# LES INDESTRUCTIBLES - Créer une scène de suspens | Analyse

Bonjour à tous, aujourd'hui, nouvel épisode de Image par Image et on va parler d'une scène que je trouve vachement intéressante dans un film qui m'a beaucoup marqué.
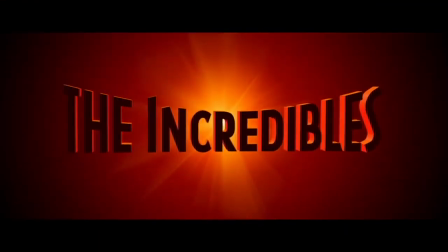[0:06]
Ce film, c'est Les Indestructibles qui a été réalisé par Brad Bird en 2004 des studios Pixar.
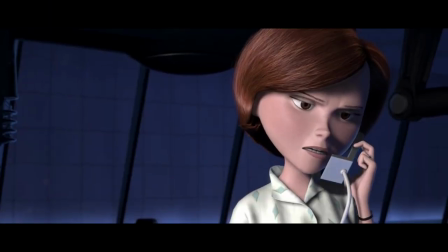[0:10]
Et cette scène, pour remettre un petit peu le contexte, c'est une scène de suspense et de révélation, donc évidemment il y aura des révélations sur le film dans la vidéo.
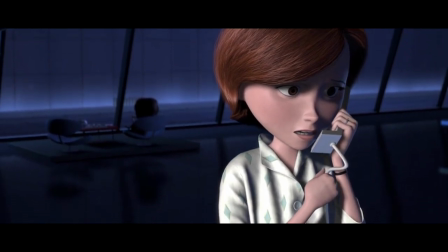[0:17]
La scène dure à peu près 3 minutes et se déroule vers 1h de film environ sur 2h.
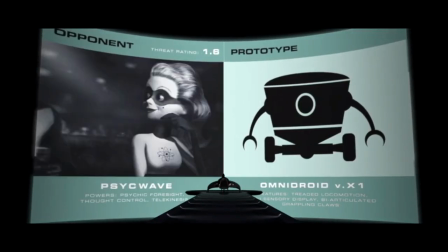[0:20]
C'est un moment qui est très important dans le film parce que Hélène va découvrir que Bob mène une double vie et Bob va découvrir qu'il se passe quelque chose de très bizarre puisque plein de super-héros ont été tués.
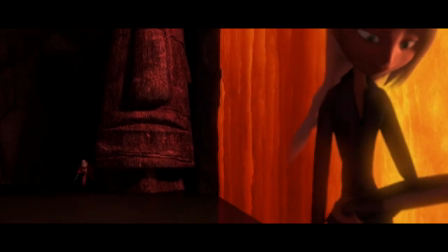[0:29]
Au début de la scène on a Bob qui va rentrer dans un endroit qui est complètement inconnu pour nous Il y a de la musique assez forte
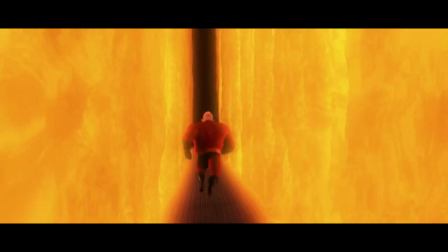[0:33]
à ce moment là Et puis on voit justement ce côté suspense avec tout qui est en train de se resserrer On sent qu'il va peut-être
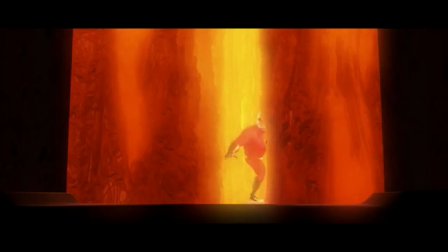[0:38]
pas passer mais il y arrive finalement Et là hop la porte se referme directement avec un gros bruit
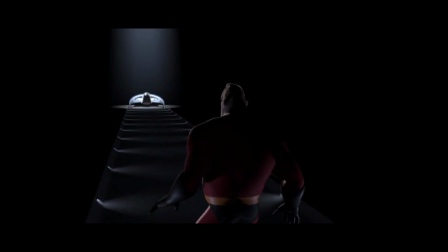[0:43]
Et la scène débute dans le silence presque complet Avec juste la lumière qui s'allume Puis le pas de Bob qui va s'approcher de ce qu'il voit Et on va le suivre vers cette destination avec un plan qui est assez lent Donc ça met tout de suite dans l'ambiance Et ça contraste vraiment avec le côté très
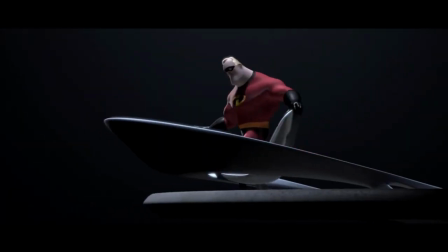[0:57]
musical de la scène juste avant dans cette scène et avec ce plan en particulier on peut voir des choses qui ne sont pas faciles à faire dans quelque
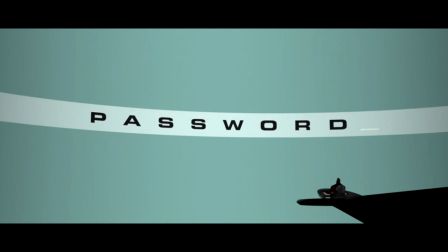[1:03]
chose qui n'est pas un film d'animation donc c'est tout l'intérêt de faire de l'animation c'est vraiment de pouvoir exagérer les choses de mettre un
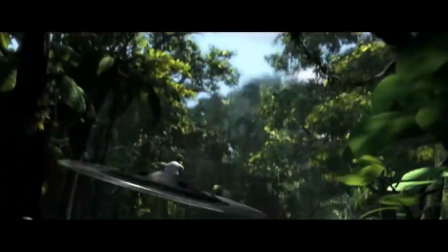[1:08]
écran démesurément grand de faire des angles de caméra qui ne seraient pas possibles ou alors très très complexes à faire avec du matériel
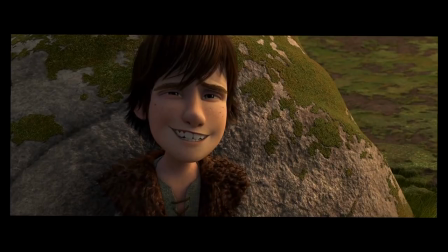[1:13]
physique et encore une fois comme j'en avais parlé dans la vidéo image par image sur Dragon tout ce qui va passer par le visage des personnages leurs expressions, leurs mouvements de sourcils, d'yeux,
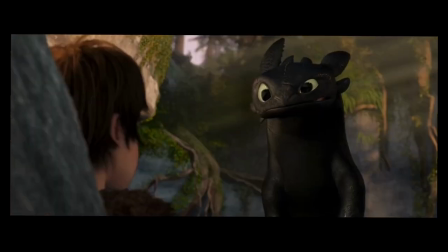[1:22]
de bouche tout ça,
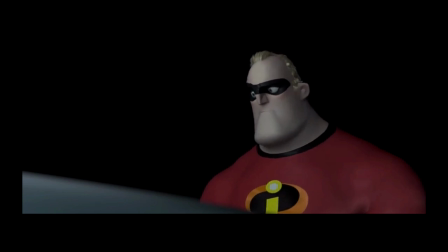[1:23]
ça va retranscrire ce qu'ils sont en train de penser donc là on a un très bon exemple avec quelques clignements d'yeux et juste le fait qu'il réfléchisse à ce qu'il est en train de faire là on a un plan qui est très large comme le plan de tout à l'heure mais très symétrique et très centré, le fait de centrer quelque chose dans un plan ça donne un aspect de rigueur de puissance et on voit à ce moment là que le code était le bon,
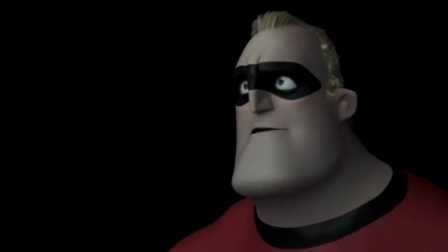[1:40]
donc on voit sa satisfaction et c'est marrant de voir comment son visage se transforme et là on a la première coupe vers l'autre décor,
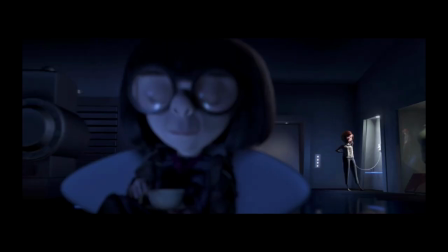[1:46]
à savoir chez Emna où Hélène est en train de téléphoner pour vérifier si Bob est bien au travail et avec le montage parallèle ce qui est vachement cool c'est de pouvoir jouer justement sur la tension parce que quelqu'un est en train de faire quelque chose pendant que
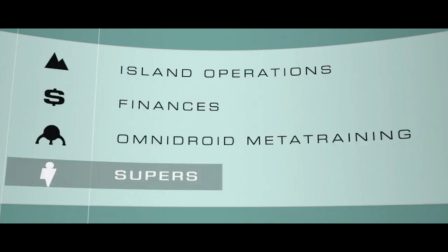[1:56]
quelqu'un d'autre en train de faire autre chose et tous les deux ne savent pas ce que fait chacun jusqu'à ce qu'ils soient liés à la fin de
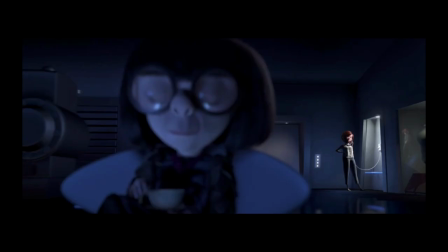[2:01]
la scène par une action qu'on verra tout à l'heure en tout cas en termes de composition ici on a Edna qui est gigantesque dans le cadre alors qu'en vrai elle est minuscule et tout au fond on a Hélène qui prend une toute petite partie de l'écran qui est mise en valeur par un éclairage qui est à côté d'elle et qui lui donne des tons légèrement plus chauds que Edna parce que tout le reste de la scène est complètement bleu dans la scène on se concentre surtout sur cette partie là où il y a Hélène qui est en train de parler
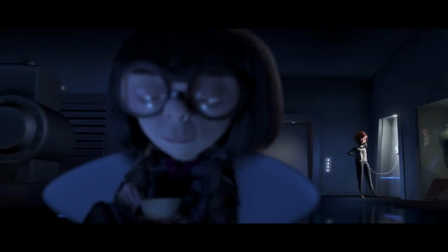[2:19]
puisque c'est ce qu'on est en train d'entendre mais c'est aussi intéressant de voir que Edna a des mouvements assez subtils parce qu'on voit qu'elle etc avant d'arriver sur un gros plan de hélène permet de se concentrer sur son expression et on va voir petit à petit
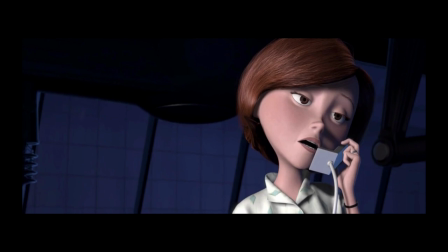[2:32]
le moment où elle découvre que ce qu'elle pense n'est pas la réalité puisqu'elle se dit que bob est au travail et on lui annonce au téléphone que c'est pas le cas parce qu'il a été viré il ya quelques temps donc on voit vraiment son regard qui est en train de changer elle passe de l'expression vraiment de quelque chose de banal où elle veut juste vérifier un truc dont elle est presque sûr à
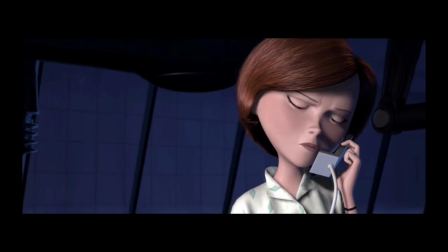[2:49]
quelque chose d'assez surprenant et d'assez inquiétant parce qu'on va voir ses sourcils se froncer et vraiment tout va devenir beaucoup plus dramatique dans son
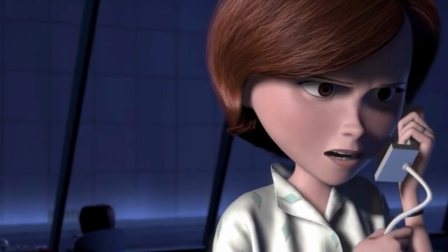[2:55]
expression elle va même je viens de le remarquer là d'ailleurs s'agripper au téléphone agripper le fil donc ça c'est au niveau de son expression
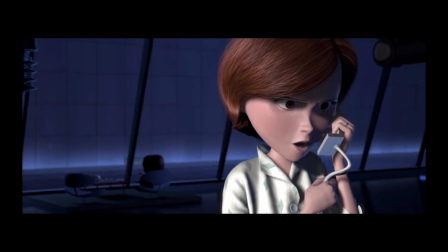[3:01]
mais il y a aussi quelque chose d'intéressant en termes de plan puisqu'on voit que la caméra va faire en sorte que Hélène soit toujours à peu près cadré de la même façon dans le cadre mais il va y avoir un panneau qui va permettre de révéler ce qui se passe derrière à savoir le décor qui va monter et Hélène qui va monter c'est à dire qu'elle va prendre plus de place dans l'image et donc va avoir son rôle à jouer par la suite on repasse ensuite à Bob qui est toujours en train de s'inquiéter par rapport à ce qu'il voit et qui découvre
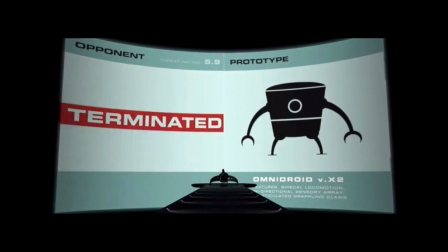[3:23]
quelque chose d'assez important puisqu'il voit que les super héros ont été tués par les monstres a plutôt les robots
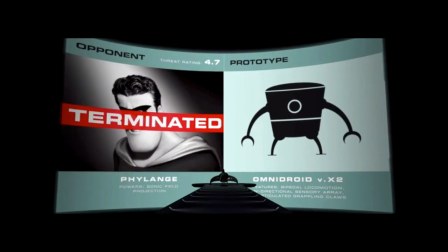[3:29]
de syndrome là c'est un mouvement qui est assez léger mais on voit que la caméra fait un travelling arrière donc il ya un léger mouvement de recul pour montrer justement
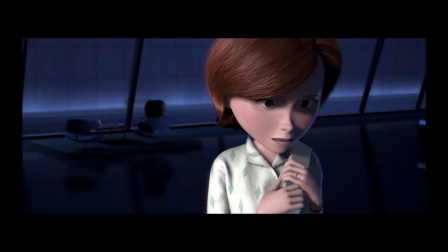[3:35]
que cette scène a de l'importance on revient sur hélène qui réagit à ce qu'elle vient entendre au téléphone mais grâce
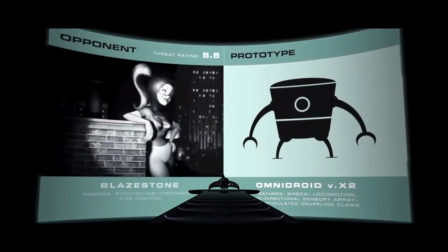[3:40]
au montage ça donne l'impression qu'elle réagit à la mauvaise nouvelle que vient de voir bob sur son écran le cinéma est un art séquentiel un peu comme la bande dessinée mais encore plus parce qu'on ne peut pas voir à l'avance ce qui se passe après donc un plan qui
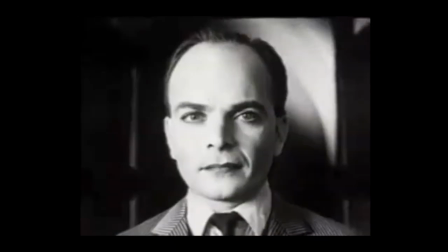[3:50]
précède un autre plan va déterminer l'émotion qu'aura ce plan présent on retourne à bob qui est vraiment choqué par ce qu'il vient de voir
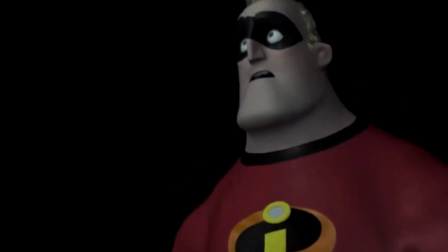[3:56]
et qui s'enlève carrément encore une fois c'est intéressant de voir comment l'expression est construite et ici le montage va commencer à s'accélérer